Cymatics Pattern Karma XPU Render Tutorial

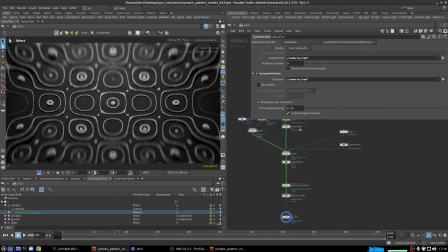1469s
And lastly, this motion blur is being used to add camera blur from just the camera translations.
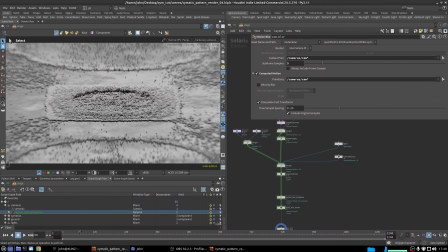1481s
So as the camera is shooting away from stuff, like pulling away or pulling in, this is how you'll get the translational motion blur. like everything's kind of going radially from or to the center. And if we go into the geometry,
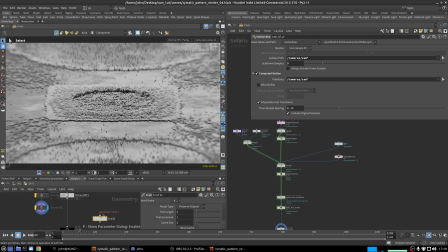1503s
I'm going to add a trail node here and just set that to compute velocity. And then this way we'll have
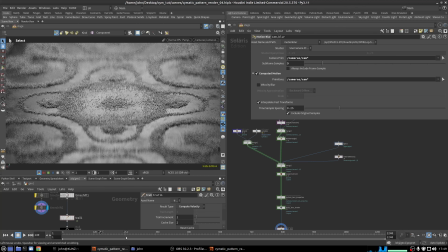1514s
particle velocity or motion information sufficient enough to compute velocity blur for that.
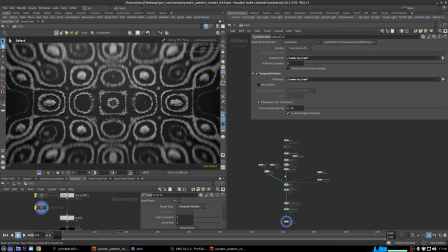1522s
So our velocity blur should be fully sorted now, as well as our camera depth of field and some of the more like photographic nature of the effects.
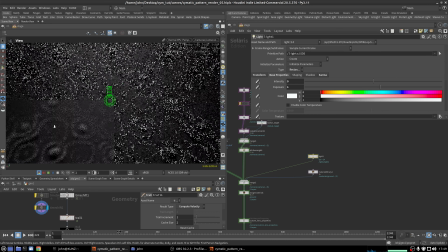1534s
And next, I'm going to improve the lights. Right now we just have this single light that's right behind everything.
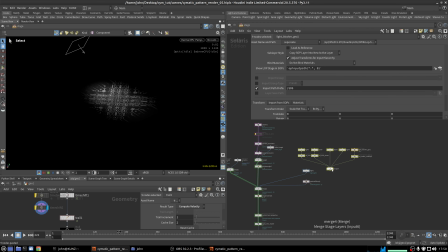1543s
And I spent a little bit of time setting up kind of like a light rig. So I'm just going to drop that in. We can delete that one. And this is a similar idea, but there's this has some colors. Some of it's cooler and some of it's warmer for the lights that are behind the scene.
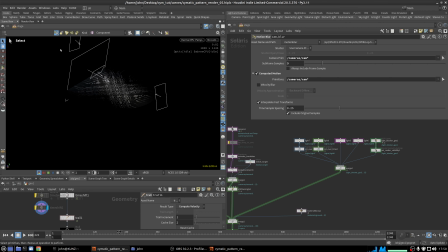1561s
And the spreads on them are a little bit more narrow and broad just to get a different roll-off to everything.
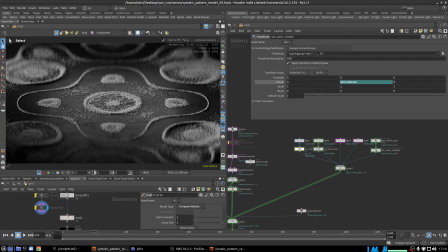1569s
The other thing that I added was these expressions here in the rotation of two grid lights.
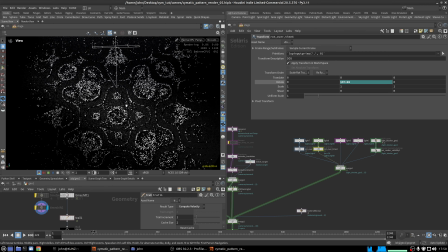1577s
So during this whole animation, these two rectangle lights are just going to be constantly rotating around the scene, just spinning around. And the reason I was doing that was to get more interesting
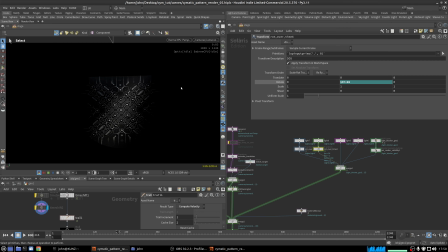1595s
diagonal shafts of light or chasms of light or whatever that over time
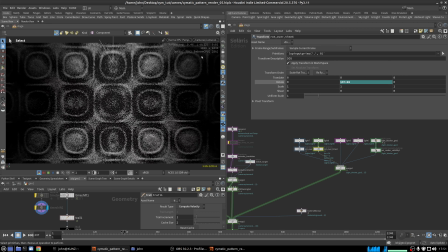1600s
would catch interesting angles or give you a more dynamic composition.
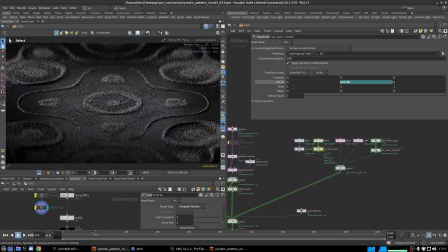1606s
So you just have things falling into shadow or coming out of shadow the whole time.
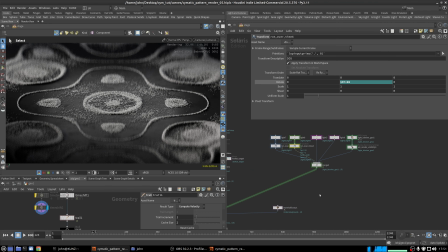1611s
And I found that kept things a little bit more interesting as well.
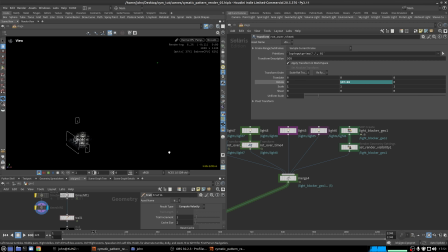1616s
The only other thing that I added in this was this light blocker. And this is just a tube. Let me go into Vulkan.
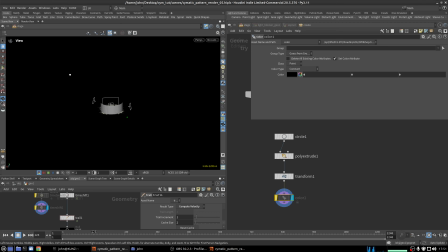1634s
So it's just a section of a tube, and it's lined to face the camera to kind of go between the camera and everything. And the reason to do this
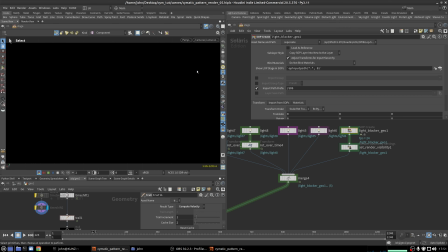1645s
is that without it, we might get too much kind of like a headlight.
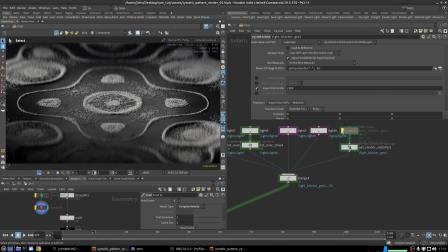1652s
So if I disable this,
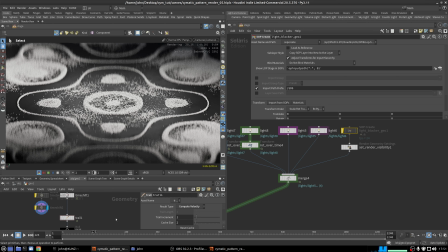1654s
you can see everything's getting too flat because we're basically hitting it with a light that's perpendicular.
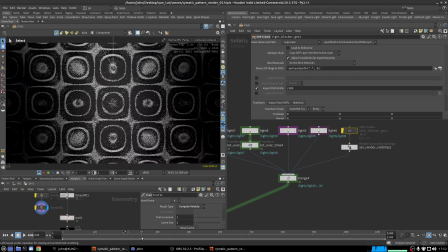1661s
It's just lining up exactly with the camera. So it's kind of killing all of the shadows or the interesting stuff that we might have going on.
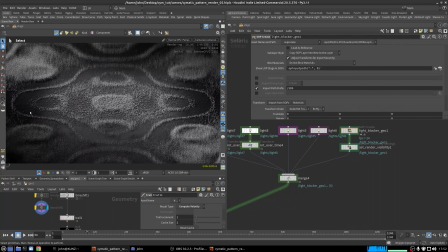1670s
So that was another thing that I added as part of this light rig, just to make sure that we don't have too much light coming from the front direction. And then in here, this is just setting the render visibility of that geo just to affect shadow rays.
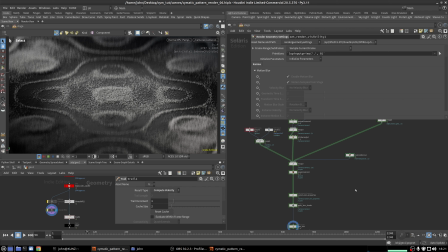1690s
So now we're going to finish adding the rest of the time remapping functionality. Like I said earlier, we did all of our animation. All of these keyframes were matching the original simulation pacing and speed.
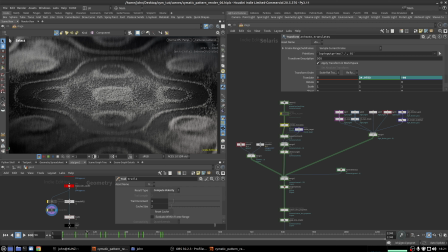1706s
So every 75 frames, we had a new pattern being shown. But if we want to do some more exaggerate time remapping, I'm going to grab some nodes here.